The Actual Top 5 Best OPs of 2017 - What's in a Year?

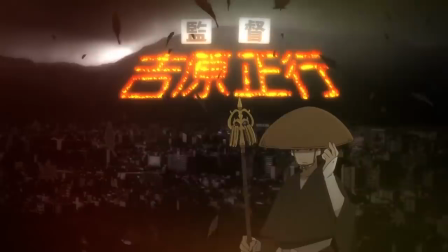[8:02]
I've run out of time talking about this OP without even touching on the theme by Milk Tub, which is fantastic, or the actual animation,
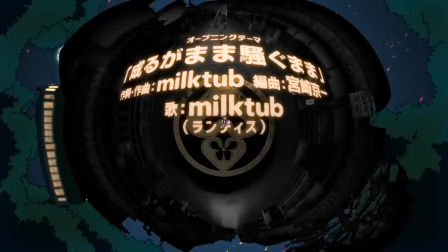[8:09]
editing, and shot composition, also fantastic,
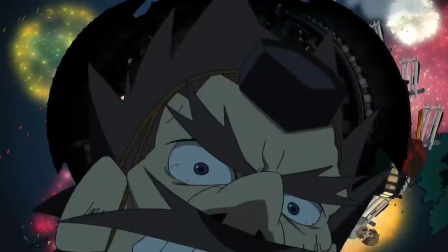[8:12]
because this effect is just so impressive and well-realized that I can't help being awed by it.
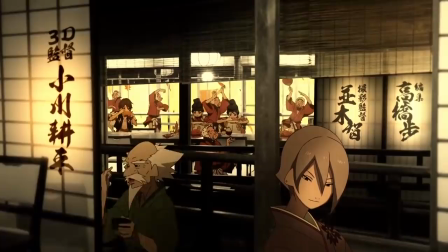[8:19]
You can rest assured that there's plenty of meaning in the character interactions and framing,
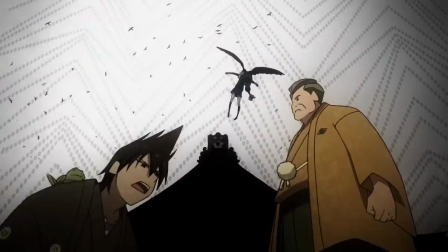[8:24]
but ultimately it's the sheer spectacle and imagination of this OP that puts it this high on the list.
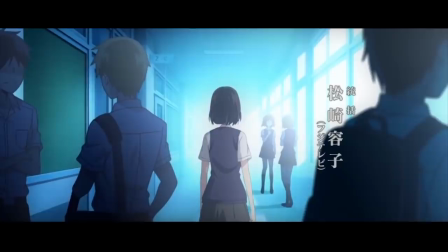[8:31]
If you're looking for something with a bit more depth to it, in an emotional sense rather than a dimensional one,
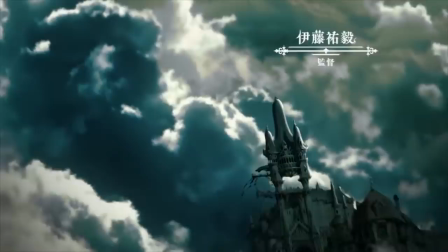[8:36]
then you'll be happy with our third place entry where we're looking at dramatic OPs. that is,
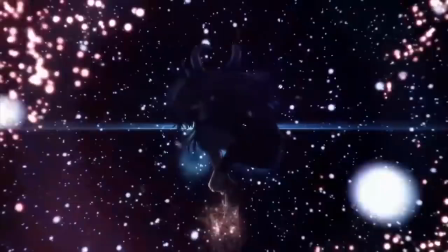[8:43]
openings with emotionally evocative direction. These often precede fantasy or sci-fi series that either have less of an action focus,
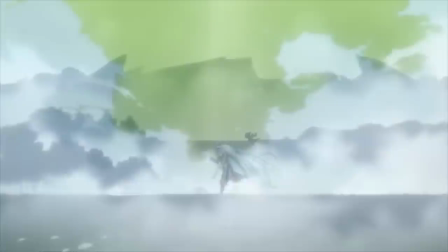[8:51]
like Kado the Right Answer, Kino's Journey, and Children of the Whales, or ones that just want to stand up from the crowd, like Grand Blue Fantasy. But naturally, these OPs are most at home in front of romantic shows, from serious,
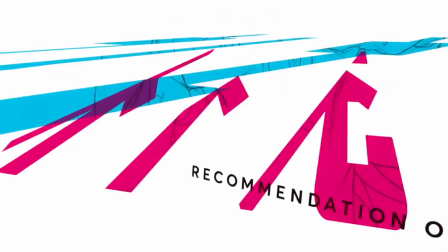[9:04]
sordid affairs like Kuzuno Hankai, Fuka, and Love and Lies, to lighter-hearted stuff like Our Love Has Always Been Ten Centimeters Apart,
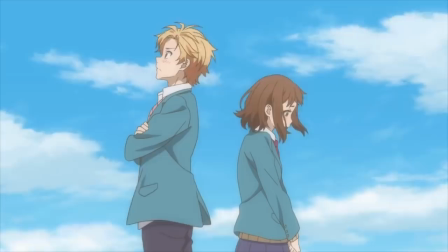[9:12]
or recovery of an MMO junkie,
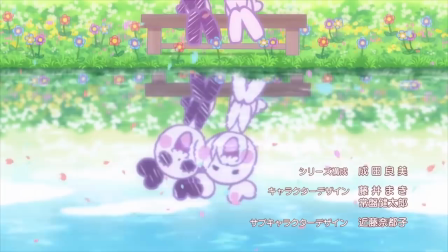[9:14]
which I can't actually show you because its music producers are phenomenal assholes when it comes to YouTube copyright.
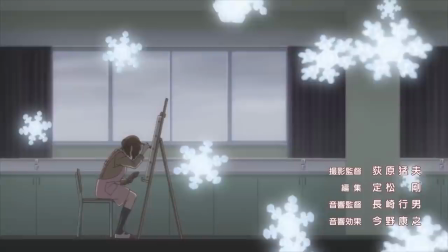[9:21]
Suck a dick, Victor Entertainment. Suck a dick. By the way, the what's in an OP for that will be back up January 2nd, if you're curious.
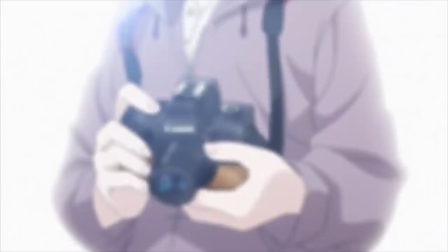[9:29]
Just because a stellar drama series from gamers studio Pine Jam very nearly took this spot with its beautiful,
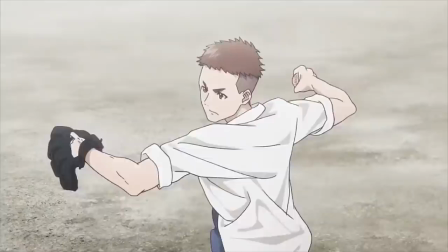[9:37]
impressively cinematic feeling opening and strong visual metaphors, but if you've been paying any attention to this channel over the last two years,
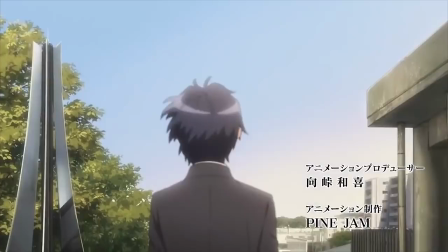[9:45]
then you probably already know what beat it.
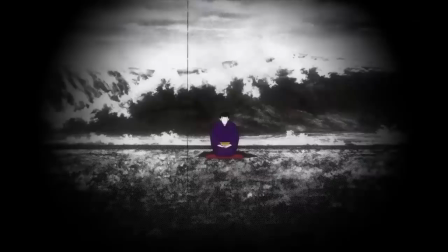[9:47]
Showa Genroku Rakugo Shinju didn't quite make the list last year due to its OP being a little on the simple side,
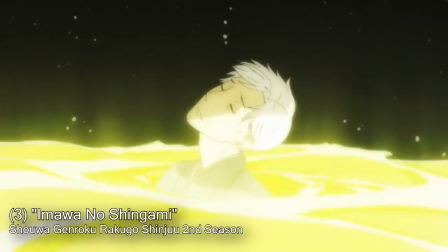[9:54]
although the music was great, but it really brought it this year with its second opening,
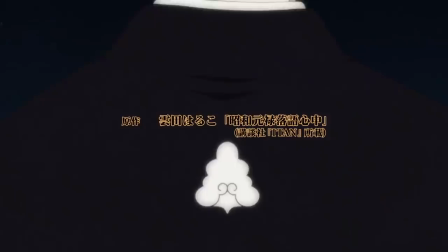[9:59]
Imawa no Shinigami, which, man, holy shit. It doesn't get much more dramatic or emotional than watching an old man,
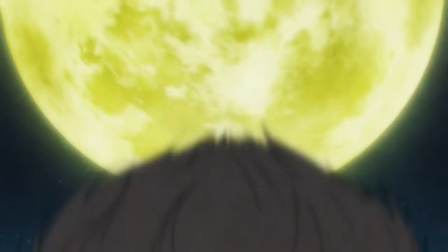[10:07]
Yakumo Yarakute, turn away from all of his friends and loved ones and descend into his own personal hell.
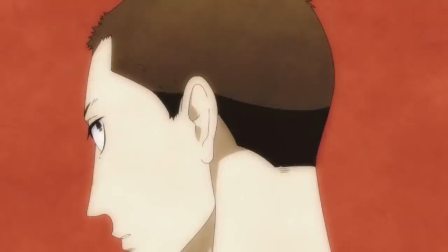[10:13]
All while the ominous clock that the theme song uses for percussion slowly ticks down to his inevitable demise.
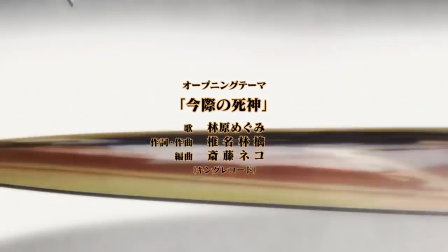[10:20]
In describing it, I suppose that the narrative of this OP is pretty simple as well, but the way that it's executed is masterful.
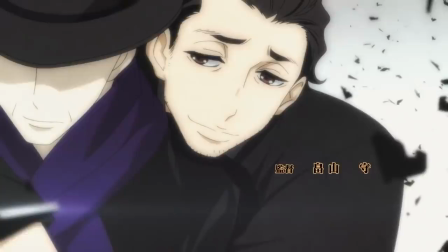[10:28]
Haunting imagery paired with an equally haunting theme song retelling a person's final conversation with the Grim Reaper.
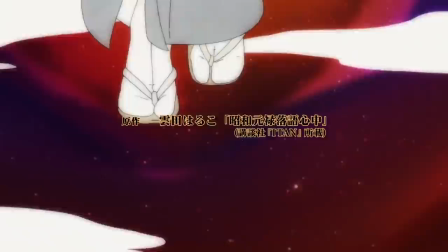[10:35]
An ethereal pathway of stars turns into a steep cliff,
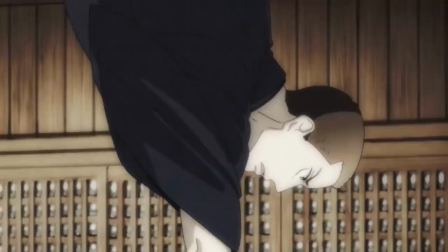[10:40]
which Yakumo dives off of only to find a Rakugo stage under the waves at its base, which is above him somehow.
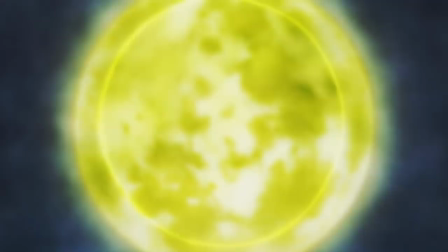[10:47]
Turning away from the grasping hand of his apprentice, Yotaro, he sinks beneath the water, or I guess above it,
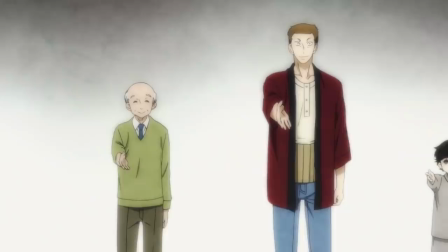[10:54]
and the reflection of the moon transforms into a vinyl record emblazoned with images of the women in his life,
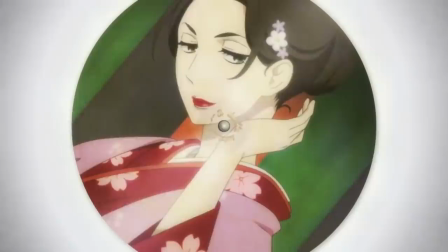[11:00]
which we then see all of his friends and family standing on top of in a circle around him.
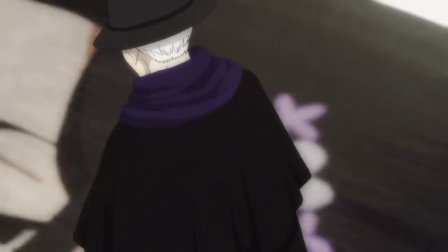[11:05]
This is nightmare logic at its finest, both captivating and utterly chilling to behold.
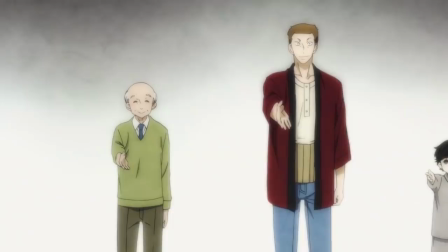[11:11]
It speaks to Yakumo's guilt and sadness, to the desperation of his loved ones to help him, and to the encroaching inevitability of his own death.
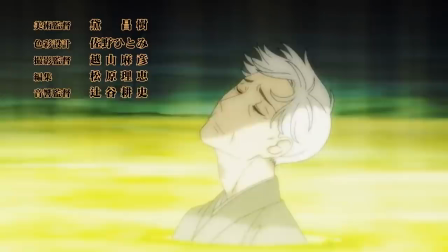[11:20]
The OP does offer up glimmers of hope, only for them to be snuffed out one by one,
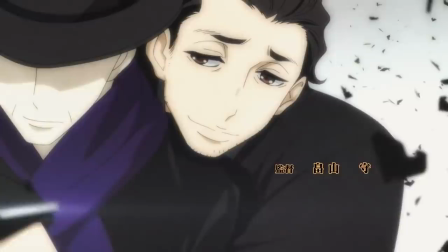[11:25]
leaving Yakumo alone with the specter of regret hanging off his back in the form of his old friend Suki Roku.
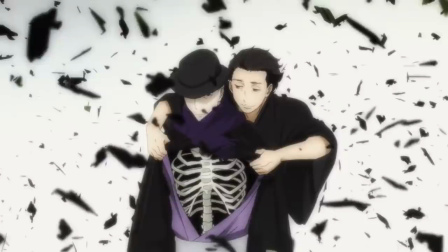[11:32]
His fine clothes revealed to just be a shell around his cold, dead interior.
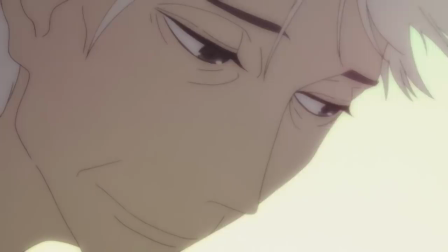[11:37]
His memories flash by in reverse, making it seem as though Konatsu and Yotaro are now turning away from him,
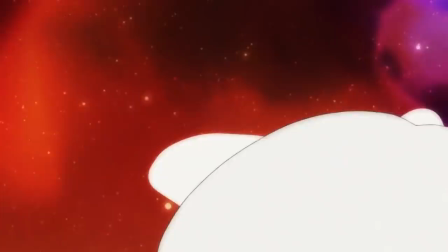[11:43]
and after a final peaceful moment, the light of his life is blown out in an instant.
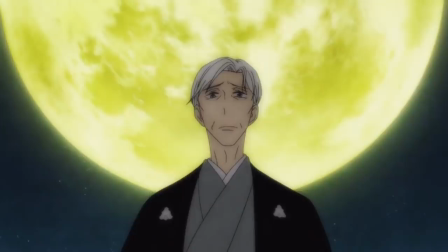[11:49]
This OP is poignant and gorgeous and brilliant, much like the show that it precedes.
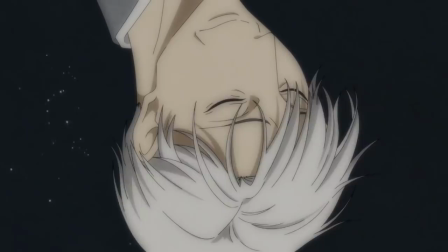[11:55]
And there's not much else that I can say that you won't feel just by watching it.
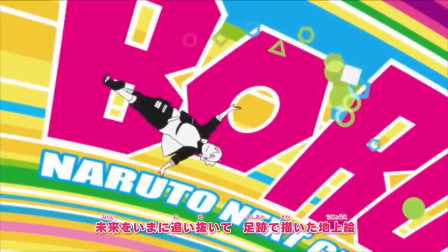[11:59]
Again, just like the series.
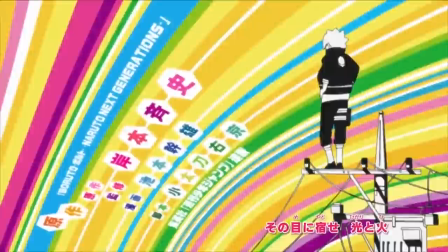[12:02]
We move back out of the realm of niche appeal anime with our second place slot where we're looking at action OPs.